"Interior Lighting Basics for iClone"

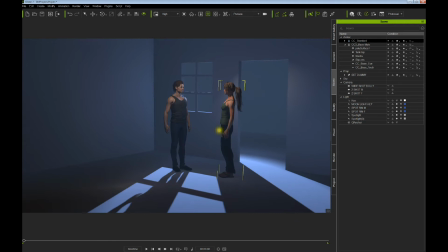33:02 Now, something else you might want to do,
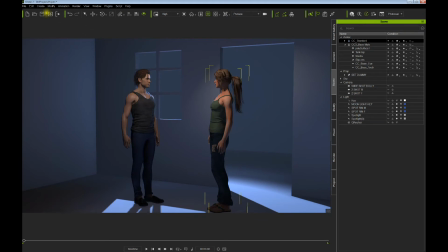33:07 and possibly the point light would be nice.
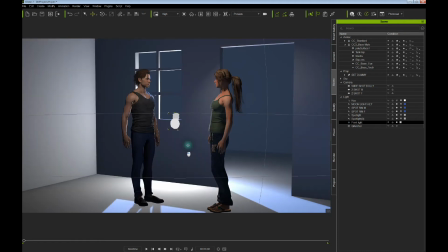33:13 Let's have a point light. Let's light up this back area here.
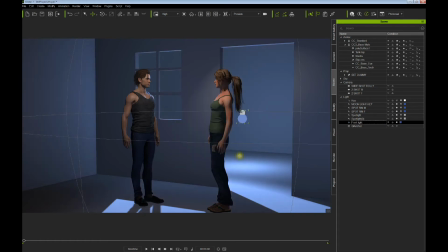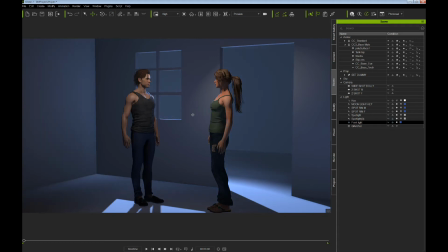33:27 To give us a little more exterior glow. Don't want it going too far.
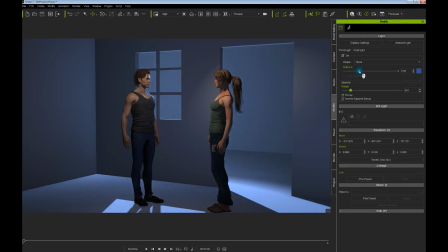33:41 As you can see, we're killing this area here. So once again, we want to play with that position. Let's move it maybe further away. There we go.
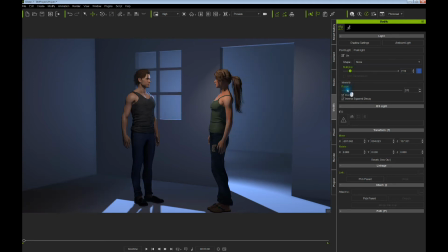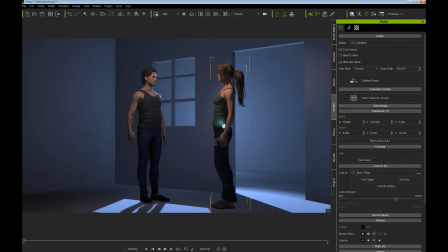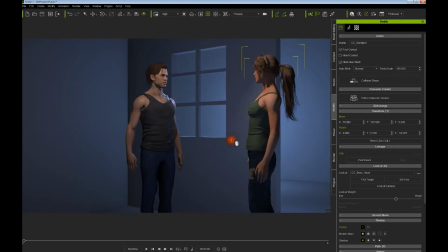34:07 Adds a nice little glow back there. And this will probably be obviously a set.
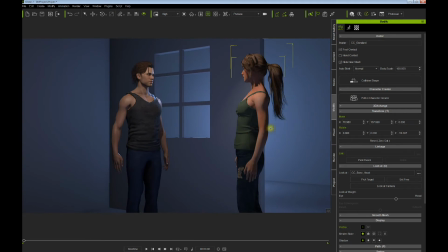34:15 Some buildings, trees potentially would be back there.
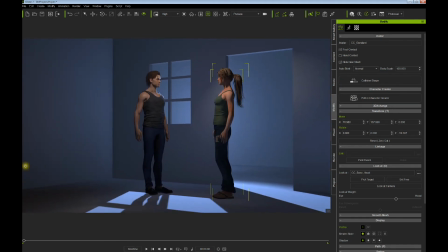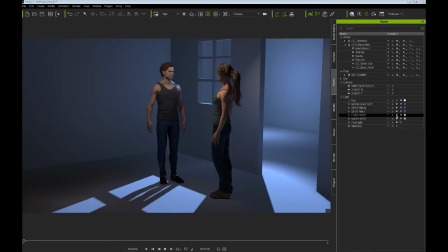34:25 Okay, now that we've added a key spot for each of our actors right here, got them labeled,
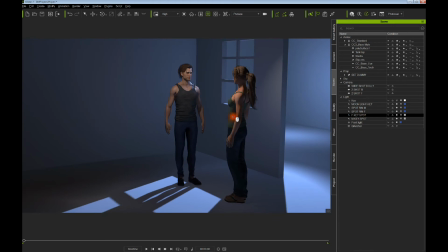34:34 this moonlight rim can potentially be used more effectively and more dramatically.
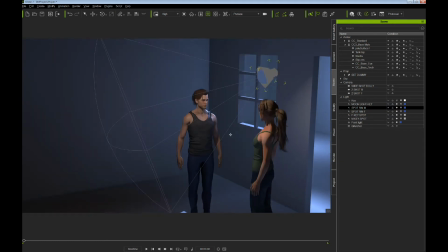34:43 So let's take a look at adjusting his, if we're going to have this key on him from the front. Let's think about bringing this around more for an edge
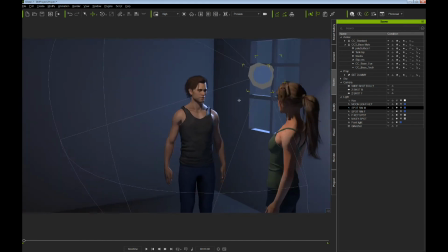35:00 to really accentuate a nice rim to give more definition to our actor. And moving it around and up and down and
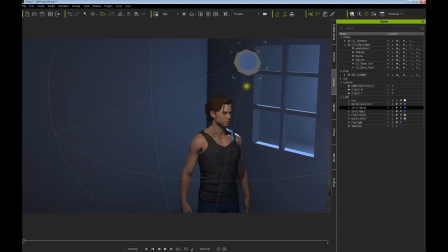35:14 tilting, once again somewhat mimicking the moonlight coming through the window,
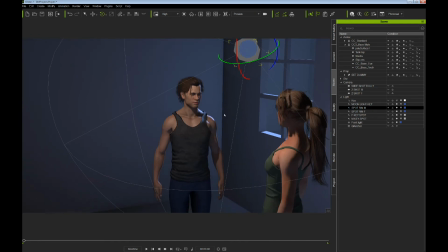35:21 we can create a nice edge to give some real nice definition there.
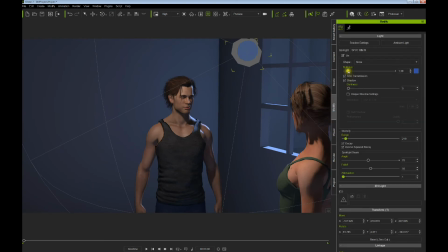35:27 And once again, we might crank up our intensity. Probably don't need to adjust the range anymore, but we can give it a really hard intensity, because any back or rim light you can really crank it up typically and pump it out.
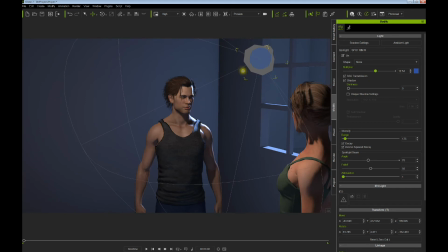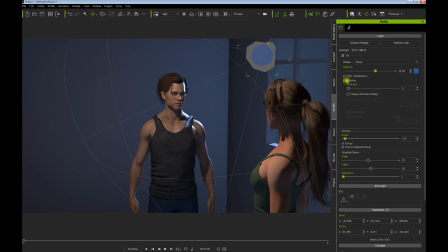35:52 And once again, if you want a more film noir look, we can kill his spot there, and it once again creates a whole lot more dramatic look on our actor.
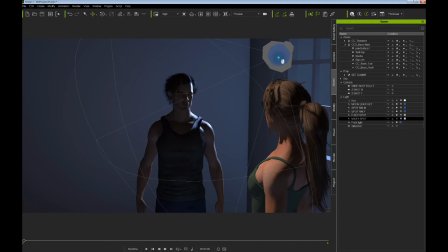36:09 Rather than seeing his eyes, if we move it around, sometimes you don't want to necessarily see the eyes to add more mystery to the character.
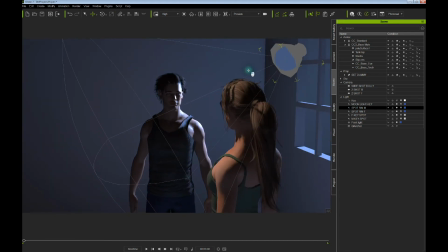36:24 So depending on your angle, you might tweak that
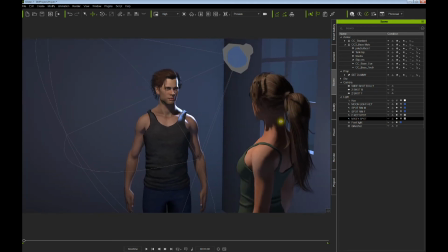36:32 a little bit. And it'll be the same for her as well.
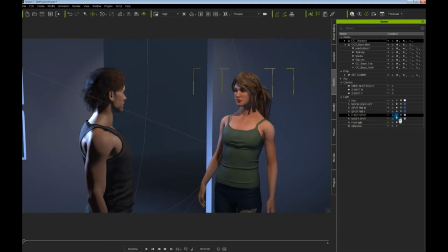36:41 Now that she has the key up front, you might want to adjust her rim light.